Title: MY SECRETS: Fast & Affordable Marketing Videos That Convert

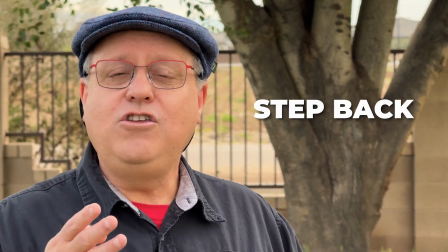(4:06)
Instead, it's better to have the person step far away from the camera, then use the camera to zoom in on them, and that will help separate them from the background.
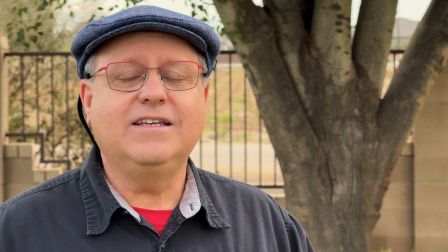(4:14)
The background will get out of focus, and the picture looks a lot better.
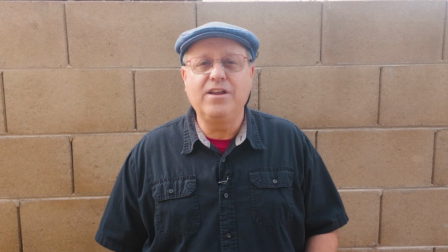(4:20)
Have you ever noticed how often people on the internet get filmed standing right in front of a wall?
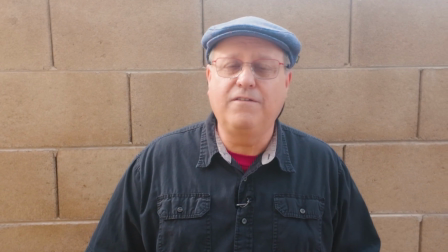(4:25)
We've also seen it with photographs for very many years. People will stand in front of a fireplace or a bookcase or a wall like this one.
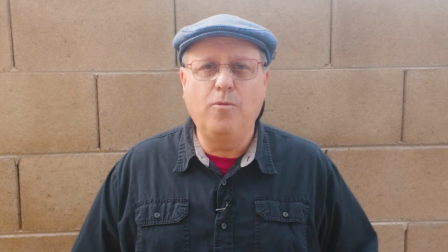(4:32)
It's not a great look. It's really claustrophobic, and you're not separating the person from the background.
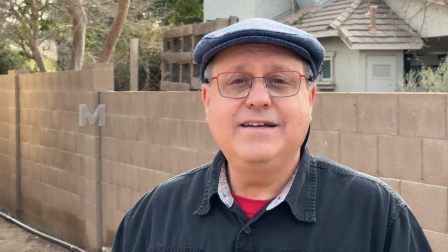(4:39)
Instead, let's move away from the wall, and let's change the angle of the camera so we're not shooting straight against the wall.
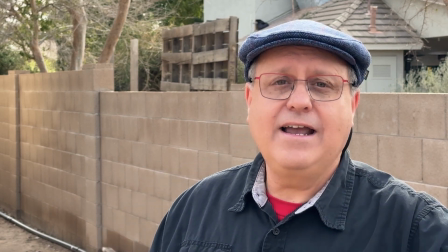(4:46)
You can see how the wall is now on a nice diagonal angle, and the background looks a lot prettier.
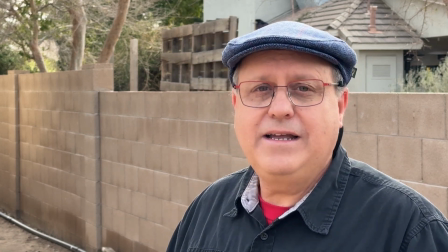(4:51)
One other thing you'll notice about this shot is that I've got my body turned a little bit, and I'm on one side of the frame facing the middle of the frame.
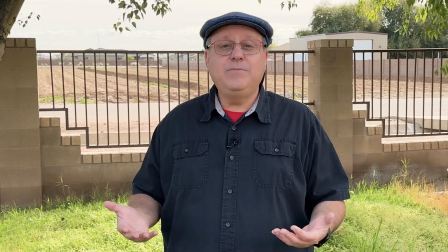(5:00)
Sometimes you might want to shoot wider than normal, and that's because the video might want to go on social media and you need it to be vertical.
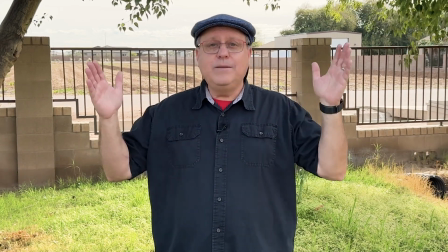(5:08)
We're shooting everything in landscape, but since we're shooting wider, we can simply crop the picture off and all of a sudden, boom, we're ready for vertical. Sometimes it is difficult to remember all the words for a long scene. I know after about 15 seconds, I kind of start to lose my place. That's why I shoot short scenes, and this scene is just about over. Then I change the angle of the camera and shoot another short scene. Now you might think that that's a lot more work, but in fact it can be a real time saver, especially for folks like me who otherwise might need 50 takes to get through a long scene. My biggest problem when I'm performing on camera is that I talk way too fast. In fact, most people do, especially when they're recording voiceover. So my advice is really simple: slow down. It is amazing how much more authority we have when we talk slowly. I have a question for you. Are you finding these tips helpful? Or maybe do you have a question about marketing videos that you'd really like to have answered? Well, I would love to hear from you in the comments below. And rest assured that if you leave a comment, I will read it, and I'm looking forward to hearing from you. Okay, I promised you a free gift, and here it is. I've created a very quick video mini course for you.
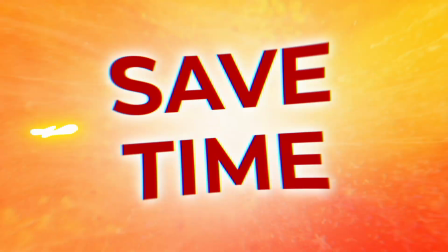(6:30)
And in this super quick course, you're going to discover more ways to save time and money while making better videos.
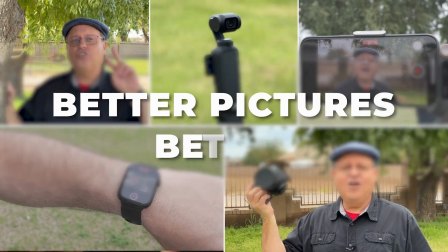(6:37)
You'll see lots of additional tips for getting better pictures and sound, and even some fancy tricks for getting cinematic shots. And I'm even sharing some of my very favorite secrets for getting your best on-camera performances. And as a bonus, you'll discover the mindset for creating videos that sell.
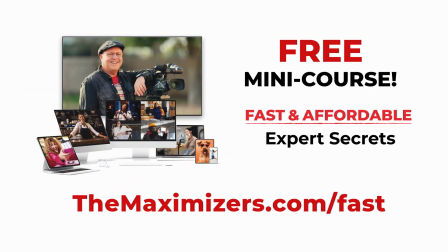(6:55)
And you can get instant access right now at themaximizers.com/fast. And you can also find the link in the description right below this video. All right, fellow Maximizers, here is your challenge. Go watch the quick mini course and get inspired to make some great videos because your customers are waiting to see your stuff. Don't forget to subscribe, let's stay connected, and as always, have the very most fun.